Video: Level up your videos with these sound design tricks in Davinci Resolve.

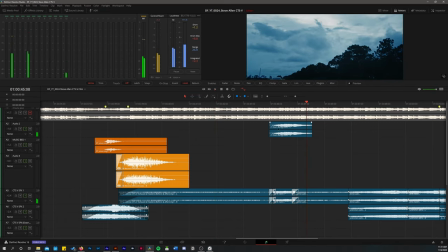494s
exhaust sounds and then I added a little bit of a um this one's called dark range it's like a little bit of a like a boom I don't even know what you'd call it but just as if the car is coming at you now one thing you may notice too is that I'm
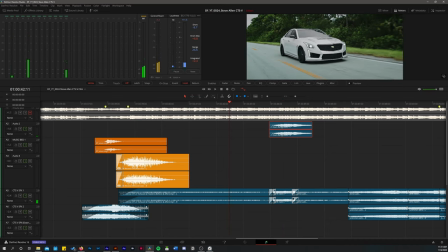509s
cutting my exhaust sound effects I'm not just letting the same exhaust sound effect ride out. I'm cutting as we switch shots.
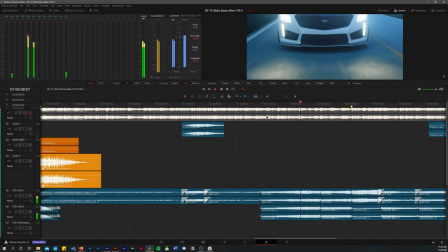517s
And then we move on to this shot where the car is actually approaching you. It's getting closer and closer. So I just key frame the volume ever so slightly and it gets louder as the car approaches.
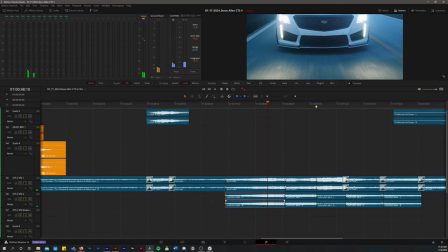527s
You'll also see that I stacked a couple sound effects here. I used a supercharger whine that I recorded.
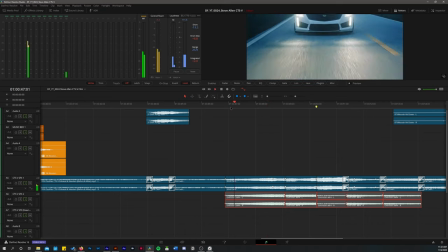534s
And then I also used the exhaust sounds.
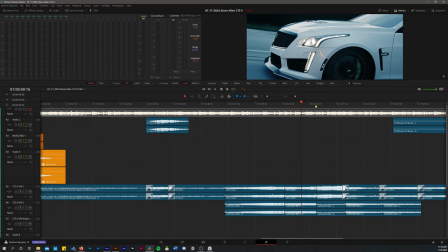537s
One thing I do wanna add when it comes to doing sound design for car videos is the simple fact that you need to stay true to the cars. If you're filming a car with a supercharger, say a Hellcat Challenger, make sure that you include the supercharger wine because that is a very distinct aspect of that car's sound.
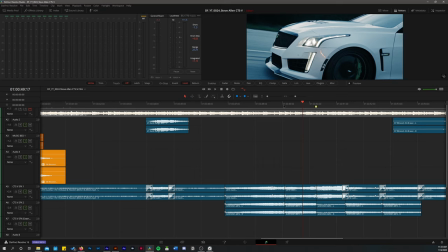554s
If you're filming a Mustang, make sure you're using a Mustang sound effect, whether you record the sound yourself or whether you, you know, source some sound on your own. Make sure that you're using accurate sound effects because more often than not, someone who is into cars is going to call you out on that and they will know.
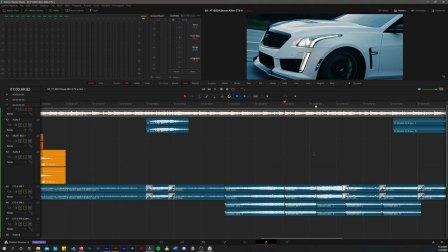573s
I can tell you for a fact that many Mustang enthusiasts can pick out a Mustang sound without ever even seeing the car from a mile away. I kid you not. So as you can see,
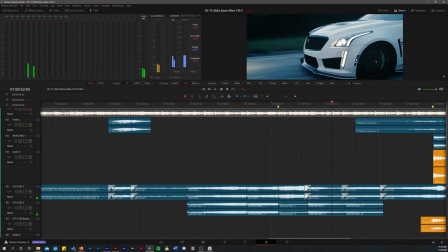585s
I'm just continuing the exhaust sound effects with the supercharger because I wanted to give it the sense that you know he is moving pretty quickly the supercharger doesn't have a whine at all times it only has a whine in particular when you're you know you're actually giving it
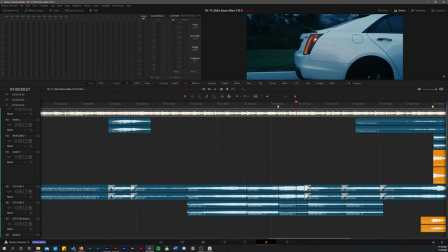601s
gas you're you know it does have a little bit of a whistle but just again stay accurate don't just use a supercharger sound just
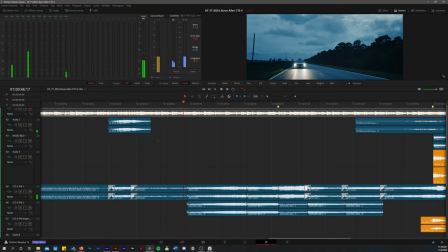609s
because you can for instance you may not even hear it right here because you start to hear them when you're you know a little closer or you hear it a lot more when the car is under wide-open throttle. So if you are doing stuff like this,
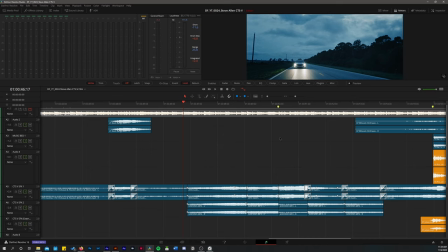621s
just try and research the cars and watch some YouTube videos and see how the cars sound in real life and use that as your sound motivation.
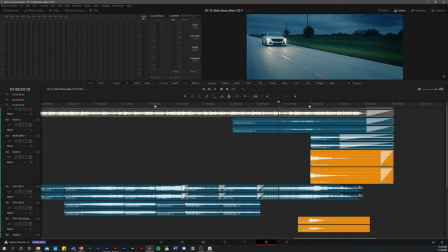630s
Now this last sequence of sound effects here that I'm going to break down was something that I wanted to end the video on on a really powerful note. So I used a combination of hits and sub-drops and an effect called piano stab as well as the exhaust sound itself.
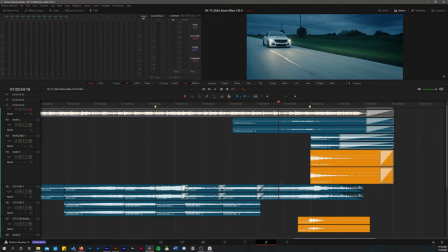646s
So I made sure that I got a clip of the car as it flies by, as you can see.
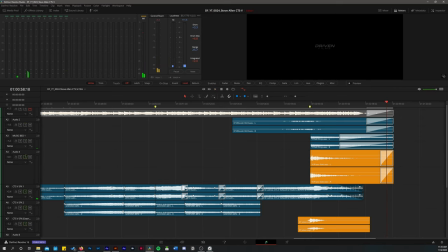653s
And then I'm going to break this down sound effect by sound effect one at a time. And then you can hear here the whoosh.
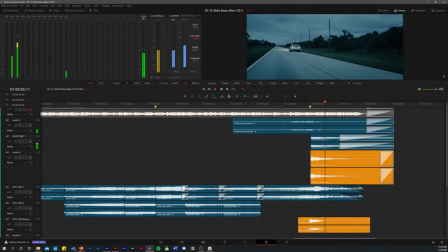661s
And the whoosh is very subtle. So then I add the sub drop. And it helps transition into the logo. And then I add piano stab, which adds some drama.
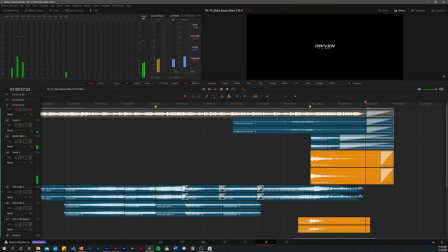676s
and that drama just ties in with the uh and that piano stab just ties in with the camera shake effect that i added then we add the exhaust and then i add one more sound effect another whoosh
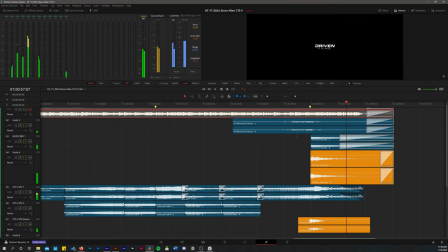696s
that whoosh is actually motivated by the cart passing us right there
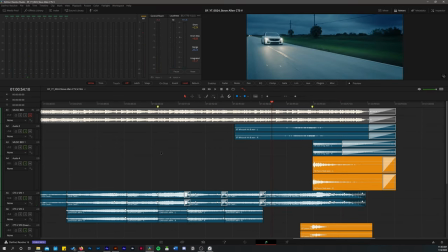704s
so that's it for the sound design aspect those are all the sound effects that i used I do want to touch on one more thing and that's the actual
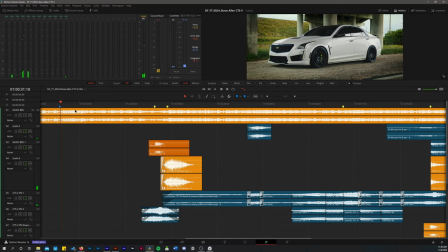711s
music bed and oftentimes you have a video in mind let's say you have to do a 30 second video for an Instagram post you know for a car show and you have this song that you want to use but unfortunately that song is three minutes long so what you could
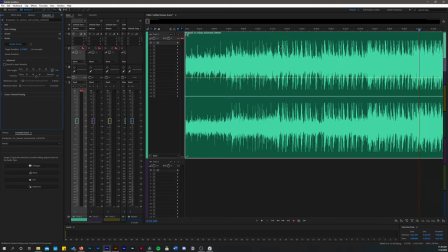725s
do is you can go into Adobe Audition and I've already got the track loaded up into a multi-track session and this is the very same track that I used in the video it's called Breakpoint and it's off of Soundstripe all you have to do is click your track in the multi-track session, and then enable remix.